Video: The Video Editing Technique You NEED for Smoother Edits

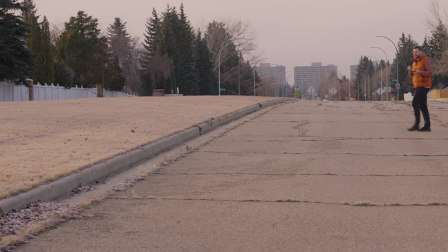A big part of effective storytelling and video editing is being able to guide the viewer's eye through the frame from shot to shot.
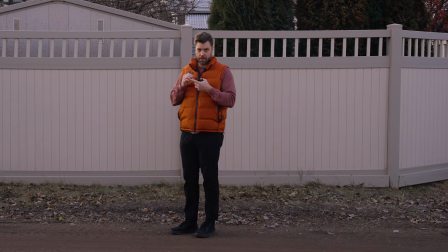Okay, this way.
If you fail at this, then your shot sequence will become unclear and your audience may miss important story elements or miss the plot complete.
Come on.
Or miss the plot completely. And what was the point of that little intro sequence there? The point is to demonstrate what I'm going to cover in this video, which is a concept called eye trace. I'm going to show you what I mean. We're going to go outside. I'm not going to go outside. It's freezing. Let's cut to B-roll.
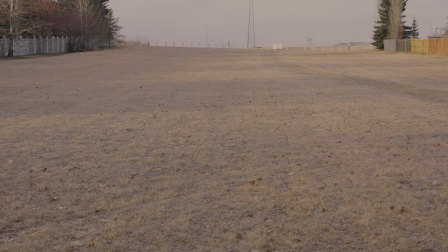Pay attention to the movement in these shots. Look at me. Do you see me? How about here?
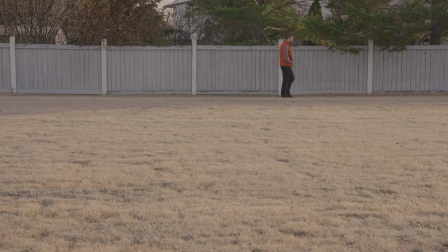Where am I? Once more. Where am I? Did you notice how each time the shot changed, you had to look throughout the frame to find me? This is an example of eye trace, which is a filmmaking technique used to guide the viewer's eye to any point within the frame.
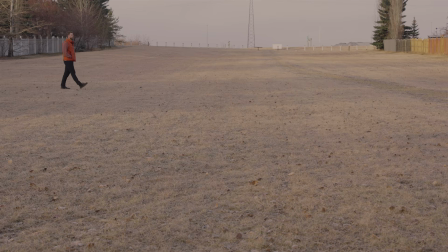In this case, I told you where to look, at me walking through the frame. So if you listened, that means I had complete control over your focus, and your eye trace trail should have looked something like this.
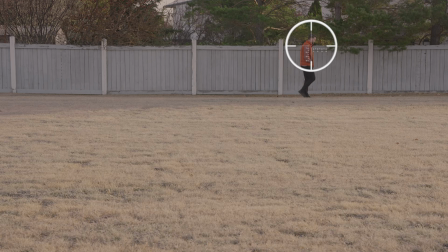But it's not as simple as just telling the viewer where to look. We need to be able to guide the viewer's focus visually. Understanding what the viewer's eye is naturally drawn to will help you control their
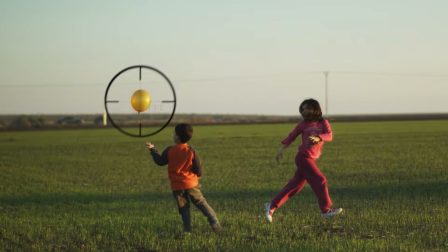attention and edit with their point of focus in mind from one shot to the next.
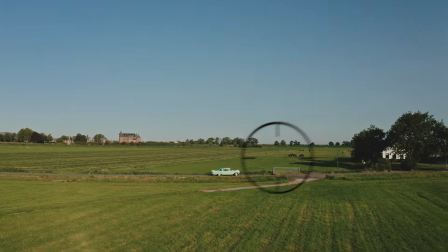It's the ability to anticipate what the audience will pay attention to within the frame. What are our eyes drawn to? Well, we're going to get to that, but first, follow me through the same sequence with the same shots, but re-edited.
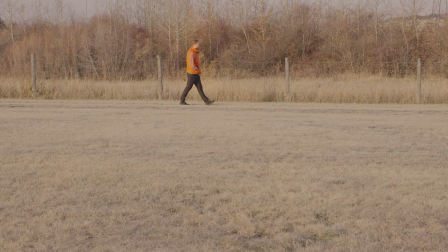Do you see me? Okay, how about here? Where am I? Once more, where am I? How much does your eye need to move this time from one shot to the next? Barely at all, right? I mean, you can pretty much follow the movement throughout the sequence from shot to shot, and it's seamless. And in this way, we're using eye trace to create a smoother edit,
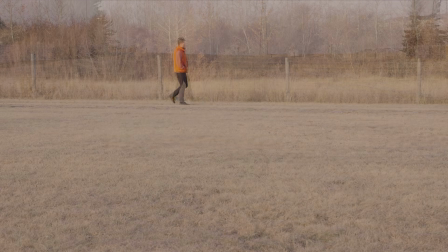essentially building a visual bridge between each shot in the sequence.
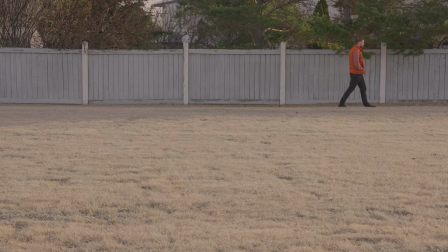And as video editors, we don't always have complete control over eye trace within a shot, but being aware of it and knowing where the eye trace point sits in the frame helps us edit with it in mind. We can take control of it when it serves the story, and that's incredibly important for creating smooth, intentional edits.
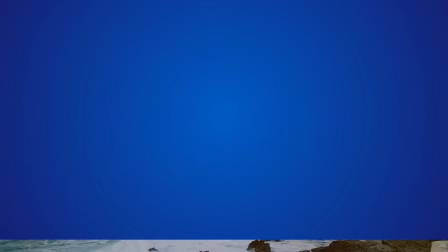Each time we cut to a new shot, our eye needs to land on something, and typically our eyes are drawn to color,
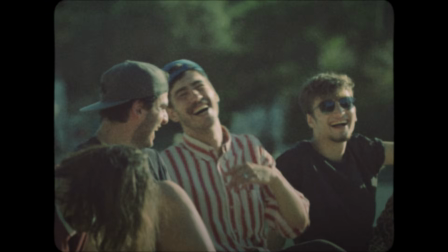contrast, movement, or even something as simple as people, facial features, or just the cutest thing in the frame. We can use this information to figure out which part of the frame the audience will naturally look at, and that helps us make an informed edit.
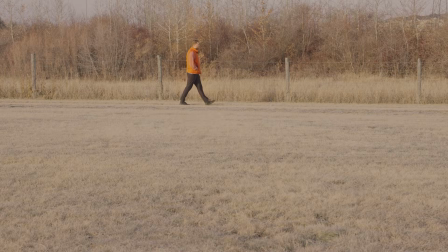In the example of me walking through the frame, that was designed with eye trace in mind.
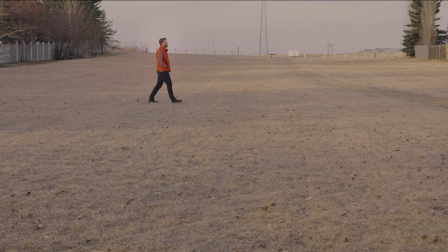I'm wearing a bright colored vest, and I chose to film barren landscapes with barely any color and very little detail, with not really any points of interest in a very two-dimensional way. So I wouldn't look at this as great cinematography in any way, and not to mention great fashion sense.
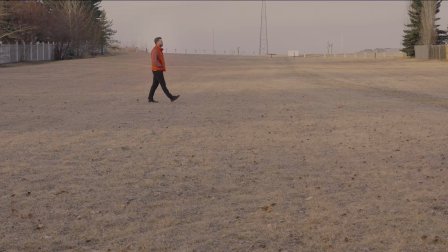This is strictly for demonstrating eye trace. I'm also walking through the frame, so we're creating that movement that pulls the eye. The cut becomes almost invisible because the eye doesn't have to travel far from one shot to the next. It feels smooth. And the benefit of a smooth edit is that it encourages the viewer to focus on the action, not on the cuts, so they can get lost in the story on the screen.
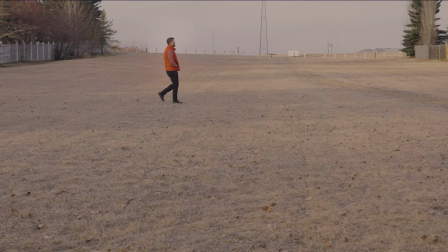A smooth edit is just one small piece of the puzzle though, and even though this sequence is somewhat satisfying to watch, it kind of irks me. And I'm gonna get into the reason why later. Eye trace more often than not is created by design, where the best filmmakers will consider how to direct the eye throughout the frame to clearly tell a story, sometimes where cuts aren't even necessarily needed.
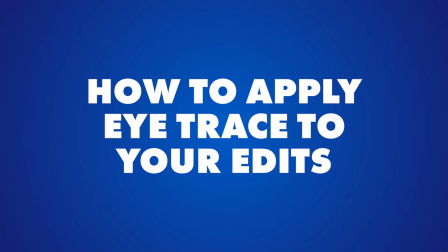Very practically speaking, how do you apply eye trace as an editor?
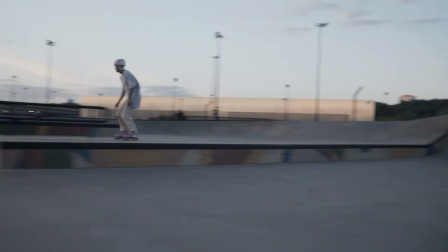Well, you first become in tune with what your eye is drawn to in the frame.